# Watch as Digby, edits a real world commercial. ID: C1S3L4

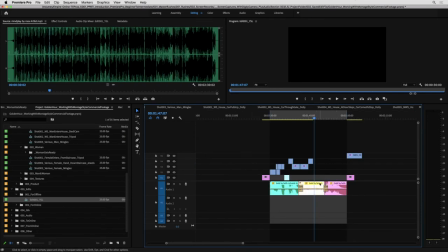(51:11)
I'm a little worried that maybe this isn't the best ending for the song. We might have to stretch this out just because we've got our little chase moment, some mingling. But yeah, let's see where we get to. Let's just tidy this up and get this into one nice line.
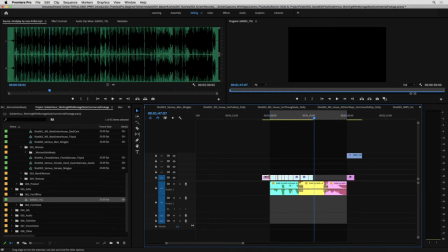There we go. And I don't think I'm going to use this shot.
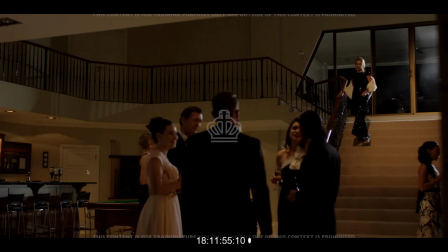(51:40)
Like, it for budget reasons or whatever it was, you know, this probably should have some more people in there and perhaps some more glittery, depthy stuff happening. So I don't think there's a need to use this shot. Obviously, if the director persisted or did say we needed to use this, we would look at integrating it.
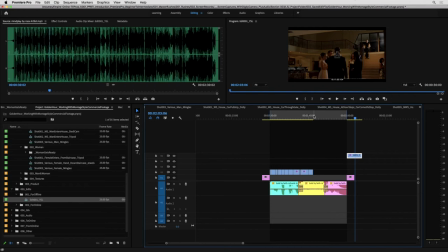(51:55)
For the moment, in my initial story of this, I'm going to leave it out. Okay, let's ditch that.
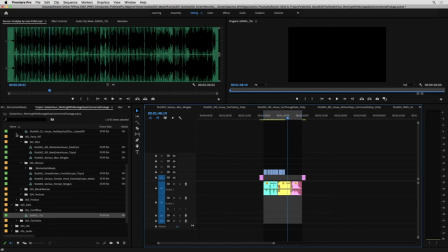(52:00)
So we want to go grab now some mingling, I think. Think of both man and woman. So let's just tidy up our sequences here. So this is our wide shot, which we're leaving for the moment.
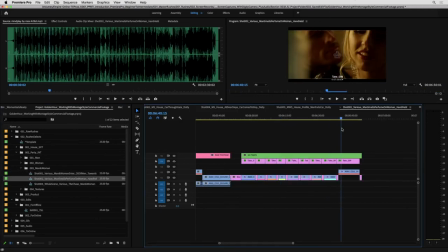(52:14)
There's a moment where he sort of goes to sort of chase her. I think he whispers something to her. I'm not sure if we'll use this. Maybe something in here is kind of nice, but I don't know. It sort of gives it away a bit.
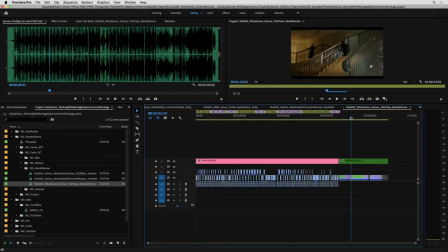(52:25)
So this was our login ingest of the whole chase scene.
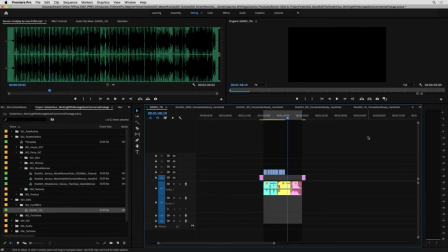(52:28)
So I'm just going to grab this whole chunk at the back, paste it into our edit, and we'll do some vicious deleting in here for stuff we don't need.
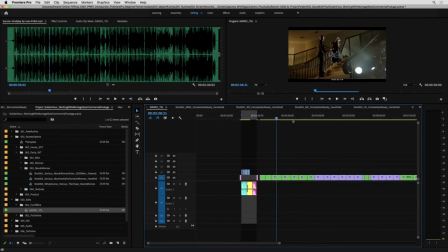(52:35)
So let's go have a look at what we've got. We've got them running up. We're going to need to put mingling in as well, guys. Sorry, I jumped ahead a bit there. And I don't, I mean, again, this shot, it's a fine line between what's happening here. Like, the intention is, you know, the chase,
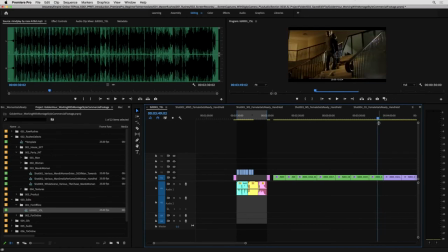(52:53)
he's kind of whispered in her ear and she's running upstairs and it's supposed to be very kind of sexy and intriguing and interesting, but not really flattered by this sort of wide shot here. I'm going to try and avoid it. I'm just going to delete it.
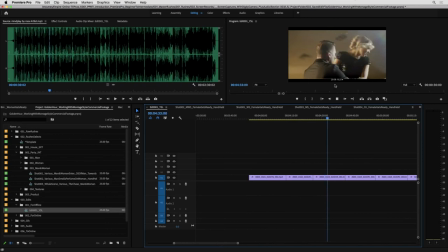(53:07)
We can obviously always go back. And we want their little moments together to be sort of like, you know, lusty. So I'm just trying to find little moments like that that we do choose here.
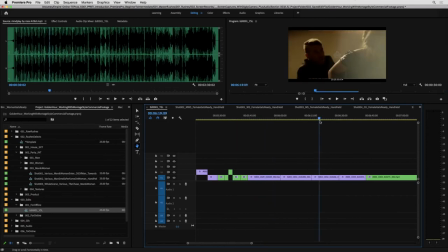(53:23)
Let's grab these bits. It's kind of like a login ingest of the login ingest. Grab this little bit, could be nice. Oh yep, this is the shoe pickup. Let's just go to the last take. I think they were, we'll grab that whole last take, I think.
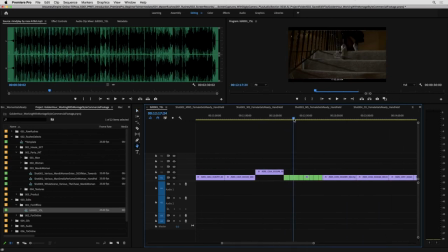(53:38)
Got a mid shot of this. Yep, we'll grab that whole last take of this. This is the second staircase, which I was confused of in the login ingest. I was like, this is one long staircase, but it's the second section of the staircase.
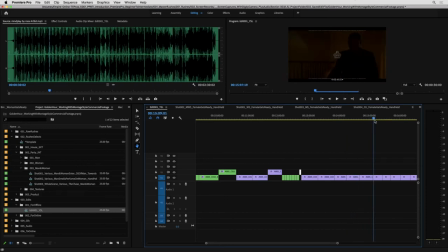(53:52)
Let's grab that shot. This is his reaction. There's quite a few takes in here. Let's grab the last one of that. And this is when he doesn't make the door.
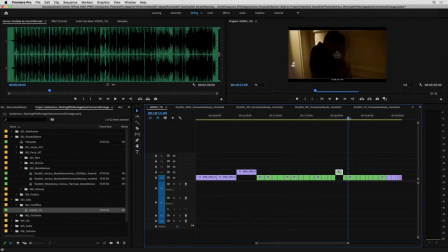(54:07)
It's kind of cool. Nice little bit of performance there. It's kind of cool too. We can probably jump cut some of this stuff. And then we've got a door close. There we go.
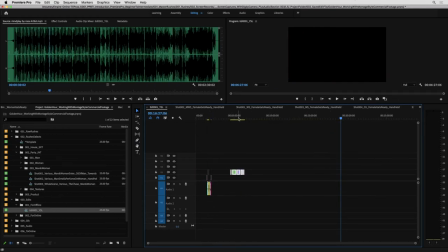(54:21)
So let's ditch the other stuff there and close the gap here on this content and move this over. And I'll go grab our mingling stuff. I did jump the gun. What's in textures?
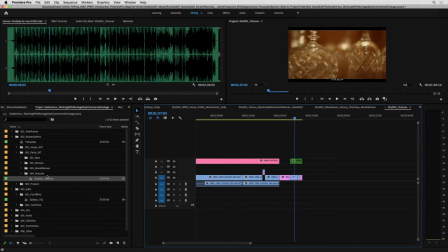(54:36)
Yeah, I'm still confused by this. I don't think any of that fits. I'm going to leave those out for the moment. Let's go man mingles. There we go. Let's go in here.
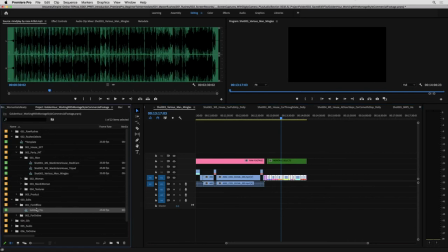(54:46)
I'm going to bring this into our edit timeline. Let's paste it on V2.
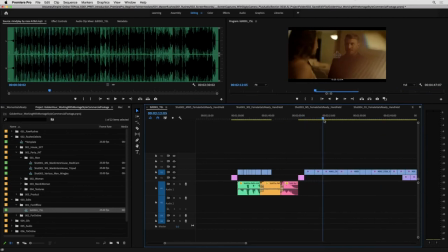(54:51)
And we'll just do a quick selection out of this. So it's probably more this stuff.
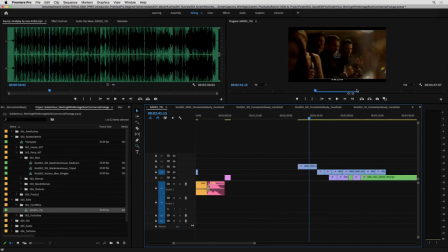(54:58)
Straight to the bar, I think, is nice. It's got some really nice depth to it. A little lens bokeh, flares, and people. And it looks full. So I'm just going to grab a couple of these looks here. Yeah, maybe that little, as he tucks away is kind of cool. And then we'll grab some of her. I think we can ditch this stuff here.